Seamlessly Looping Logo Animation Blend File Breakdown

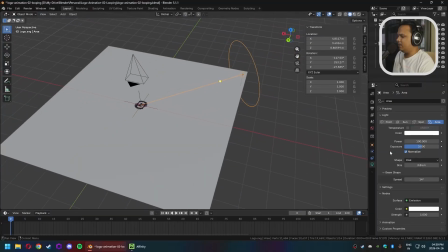Actually, that's not the lighting. Little bit more. This is an area light with a disc that is fairly close to the ground.
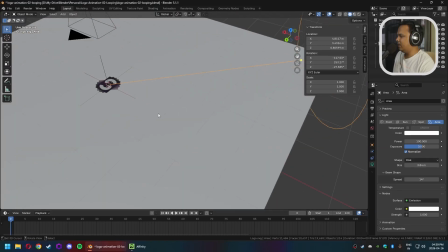It is close to the ground because I wanted the shadows to be on the longer side,
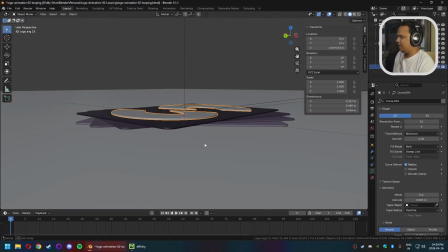and the only way to do that for something that is this thin is to get the light very close to the
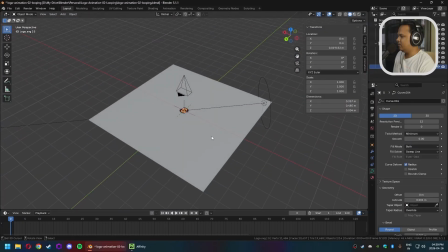edges, the ground.
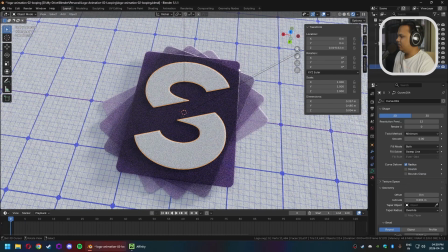And the other thing you will notice is that because it is so close to the ground, the bevels that I mentioned, it catches the light very nicely. These highlights make it look very, very nice.
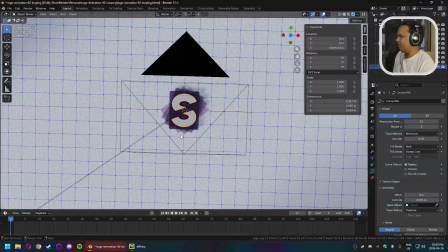Even from this perspective, you can still see the highlights.
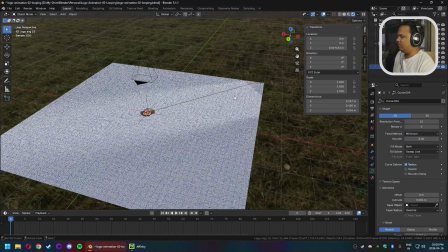Okay, maybe a few more things about this. The light has
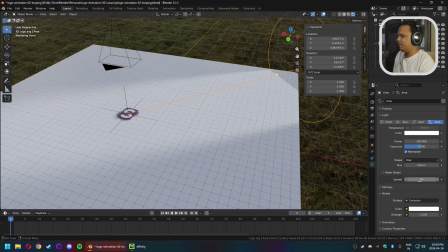a large size, and the spread, a little bit of spread. If you turn the spread off to 0, it's going to be a completely harsh, sharp. Is that the word I'm looking for? You know what I mean. Like the shadows are not soft, basically.
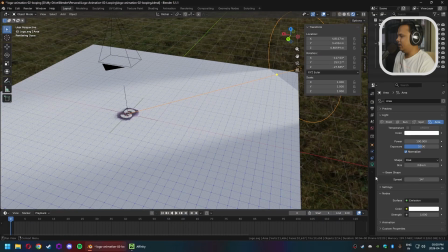So this was at 14, and just setting it a little higher gives it a very soft fall off.
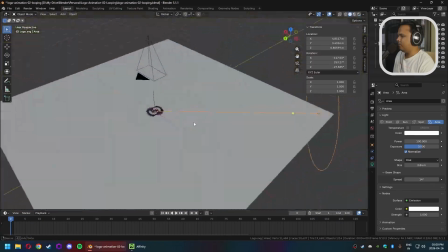That looks really nice. That is for the lighting.
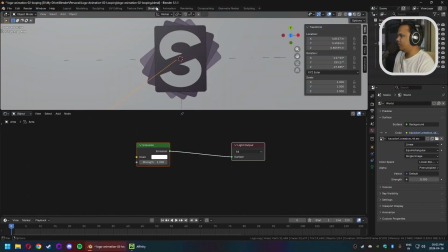The animation, we need to go to the shading tab first to look at this material.
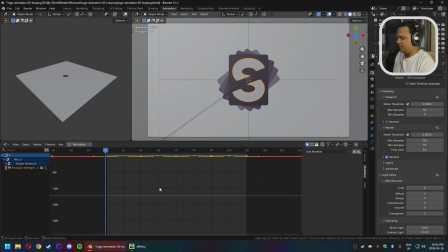This material we're going to look at first because, oh, also all of the keyframes for everything is hand animated. It is manually keyframed. It is not complicated,
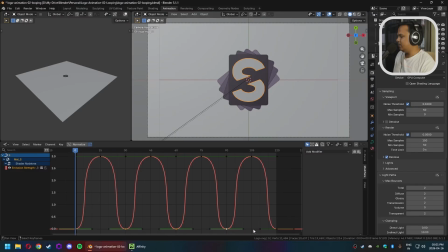but I did want to make this a seamlessly looping animation, so I had to set one keyframe, the starting keyframe at 0, the ending keyframe at 120, and this is the same for everything that is animated in the scene. In the case of the S,
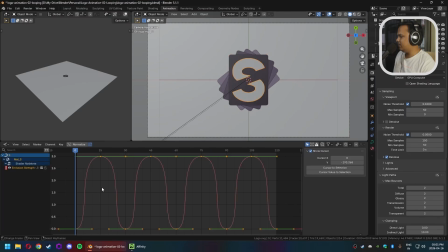it is going around in 4 oscillations, and these oscillations correspond to when the back plates are animating to the center.
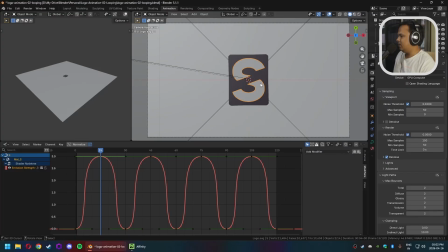So the S is at its brightest when the back plates are at the center, when they're all moved in together, right? Like that, when they're all overlapping. And it is completely switched off when the back plates are at the ends of their oscillation.
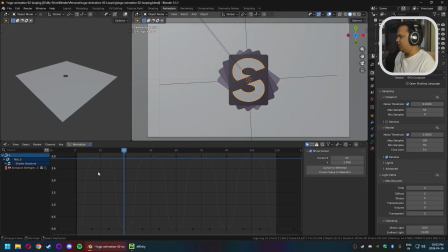The other thing that I did here is that I took these handles, and this is something that I wanted to specifically point out because I had some issues with it. You go here, select individual centers if you want to scale these up individually instead of going up here somewhere.
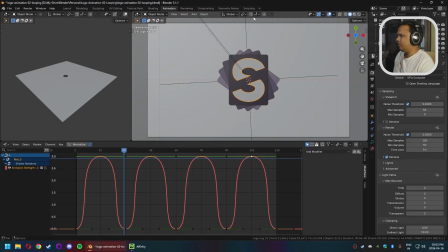Where is it? Yeah, instead of going here, there's this button here, and that allows you to individually scale up these handles. And I wanted to scale these up because I wanted the
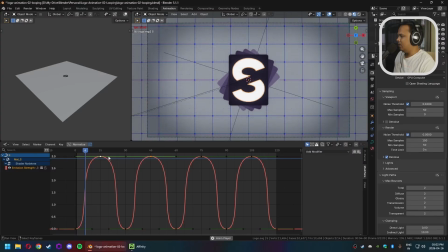glow to last longer at the peak and then fall off fast, and then come back and last long at the peak and then fall off fast.
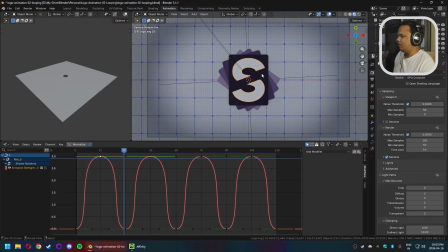That's something I wanted. The other thing that is animated, there are 2 other things that are animated. These 3 things, first of all. So if I look at these, all this is at the very beginning, at the 0th frame.
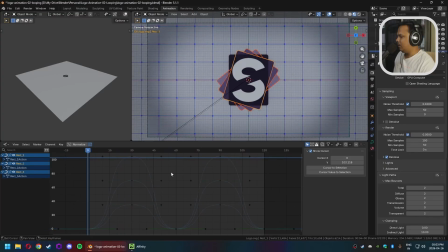These are all at 0 rotation. I'm not going to get into why it is 0 rotation instead of some angle. That is just the way it imported. Yeah, I'm not going to get too much into that.